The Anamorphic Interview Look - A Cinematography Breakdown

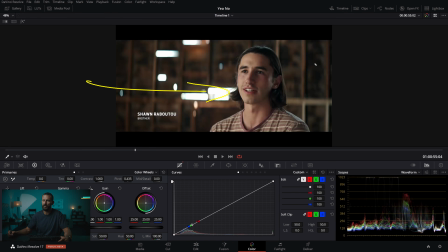[8:18]
Just like, oh, the barn has an open door and we just opened it up. You can see the eye lights there. We're just getting across here to the other side. And the way that you can do this, yeah, you set up the light, you have your stand-in, you know, your first AD, or whoever is sitting here helping you set up the lighting.
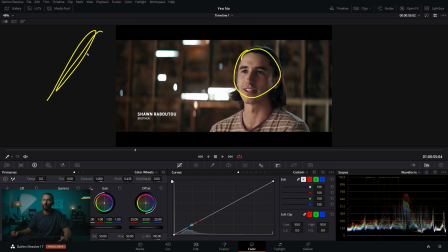[8:32]
You set them in there, and then you don't really move the key, especially if you've got a small crew. It's a pain in the ass. What you do is you just move the person who is doing the talking, right? Move them left or right, so you get that eye line to have this little tiny leak. And then here, much more so than the other one, you can see that we've got a much hotter edge over here.
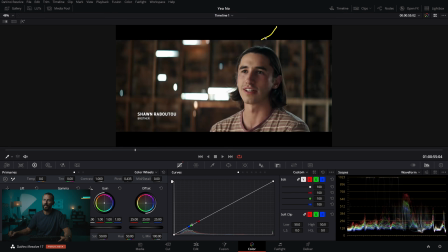[8:52]
This thing is nice here just to separate the talent from the background. But again, you can do this with the light, or you can just open up the neg or pull the neg further away.
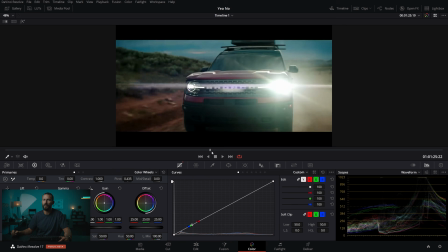[8:59]
But good looking interview stuff. If we come to the workout section, just reminded me to think of one thing here.
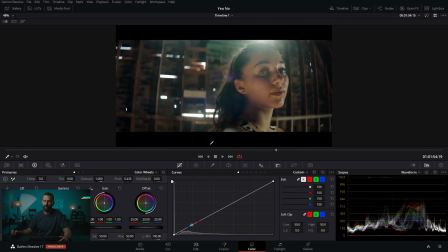[9:08]
Where is it? Okay, so, I mean, first of all, raise, I mean, that is a weird looking uplight here.
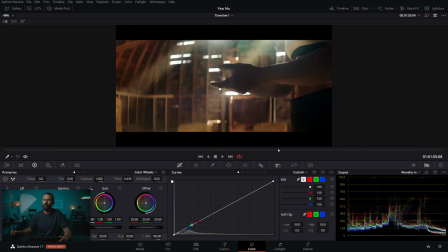[9:16]
I don't know if I would, that would be my first go-to. But this is, now we're in the frameworky world.
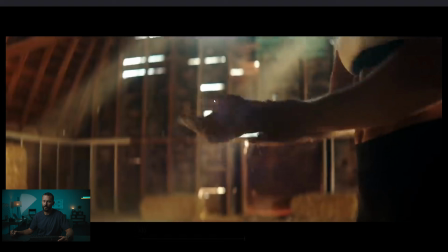[9:22]
And if we go full screen, come on, let's do it first time. Yes, we did it. If we are in the framework world, this is a beautiful looking image, right?
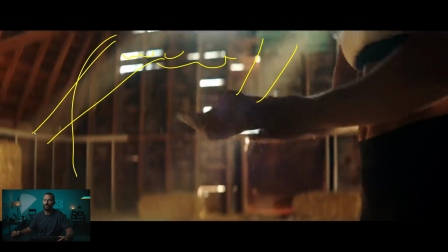[9:31]
We've got the rays in the background. We've got these little hotspots back here. We've got shooting into the depth, this is where the room join is back here. We've got cool stuff around. She's up close. We're shooting into the shadow as the light rakes over here. And there's not a whole lot of light coming over the top. But just the movement of the figure, you can make out what they're doing, right?
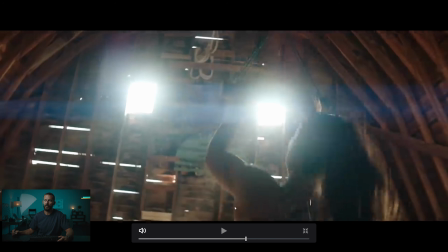[9:50]
They're just like getting ready for gymnastic rings in the barn here. Now you start to see where all of the level is coming from.
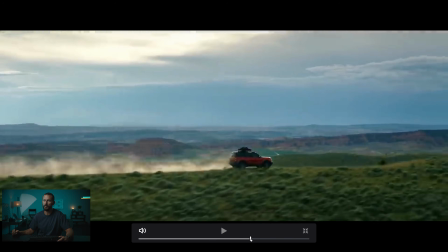[9:58]
Okay, this is hot, right? As in, it's very overexposed, those windows, but what else are you going to do? Your little behind moment. Now, this is a good way to see two different looks. Okay, we are shooting into the shadow here, right? So yes, we do have this giant blob out here, and you can tell if we're trying to expose for less blobbiness, the whole barn gets much darker. Whereas if you weren't to see that window, you could open up and have the barn like this level of lightness, right?
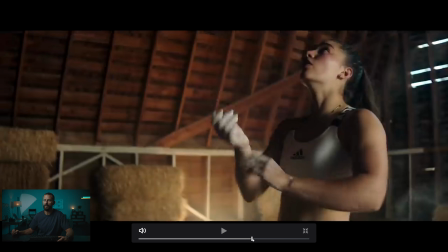[10:27]
Because now we don't see that hot spot, so we can open things up a little bit. But the difference here is now we're shooting into the light rather than into the shadow.
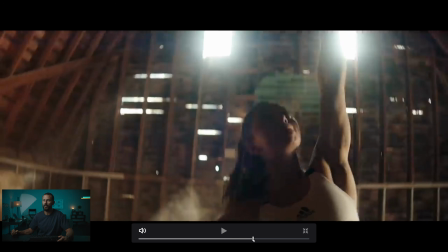[10:35]
So it creates much less mood, right? Shadow is mood. Same thing here, right?
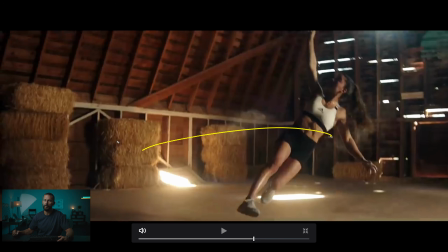[10:42]
If you were shooting into the shadow, you would be over here on this side of the room, looking that way.
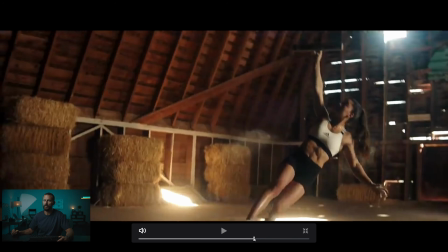[10:48]
So then you would obviously have to get her to turn if you wanted that to maintain that pose that we've looked at before.
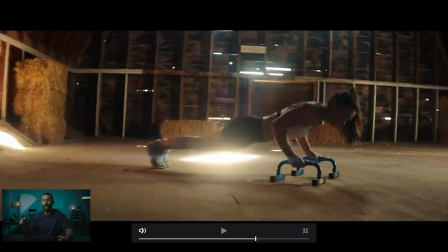[10:54]
Again, here, shooting into the shadow. Now, this one you could easily fix, right? These hotspots. If you didn't like these and you had a decent size crew, as in you had another person and had planned for this, we remember those two windows that were up the top here?
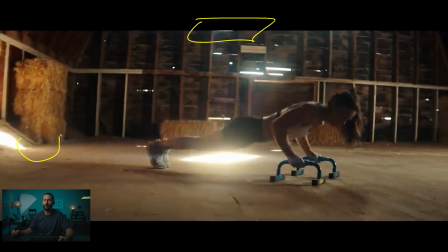[11:08]
All you would have to do is take down that level by however much you needed to save this stuff. So say you had to come down 2 stops. Well, you could either use a net or, well, net's going to be the easiest, especially because it didn't look like there was actually windows there. Net or ND or, yeah, that's basically the ways to do it.
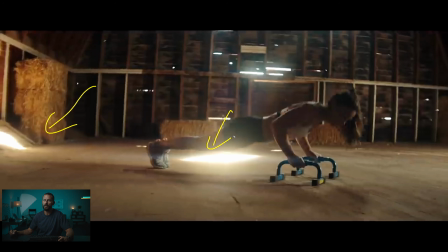[11:27]
Or you could expose your camera to hold these, right, by closing down 2 stops, but then you would have to add room tone. So you're looking for the easiest way to do it. But this is the perfect angle, again, shooting into the shadow like that.
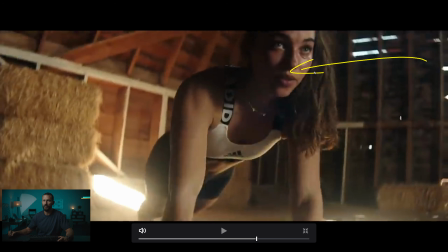[11:43]
And then we come around and you see the benefits here. We just change her angle so you get a little bit of that. And this, you know, it's quite hot. It's distracting. It's really, really hot.
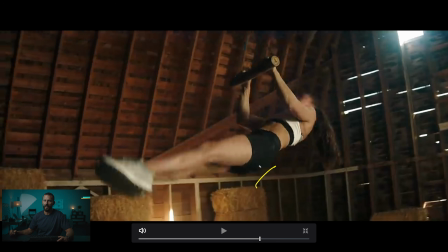[11:54]
So something to think about. All this other stuff, again, front light. I guess you just do it just to change angles to keep things interesting and keep it moving.
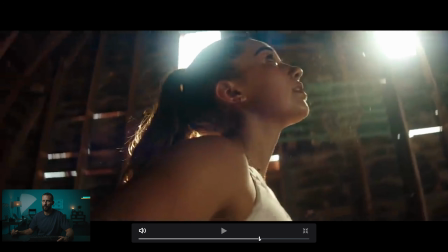[12:02]
But I would be trying to hose this whole scene down from, where is it?
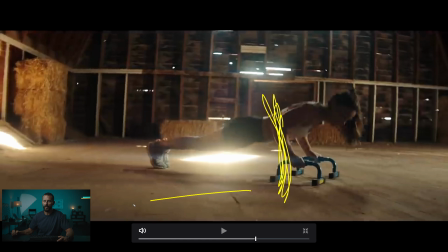[12:07]
If this is the line of the room, I'd be trying to stand over here and point this way. So to orient, you know, you could flip it so she's facing this way, just trying to shoot into our opening in the barn, which is where all of our light is coming from.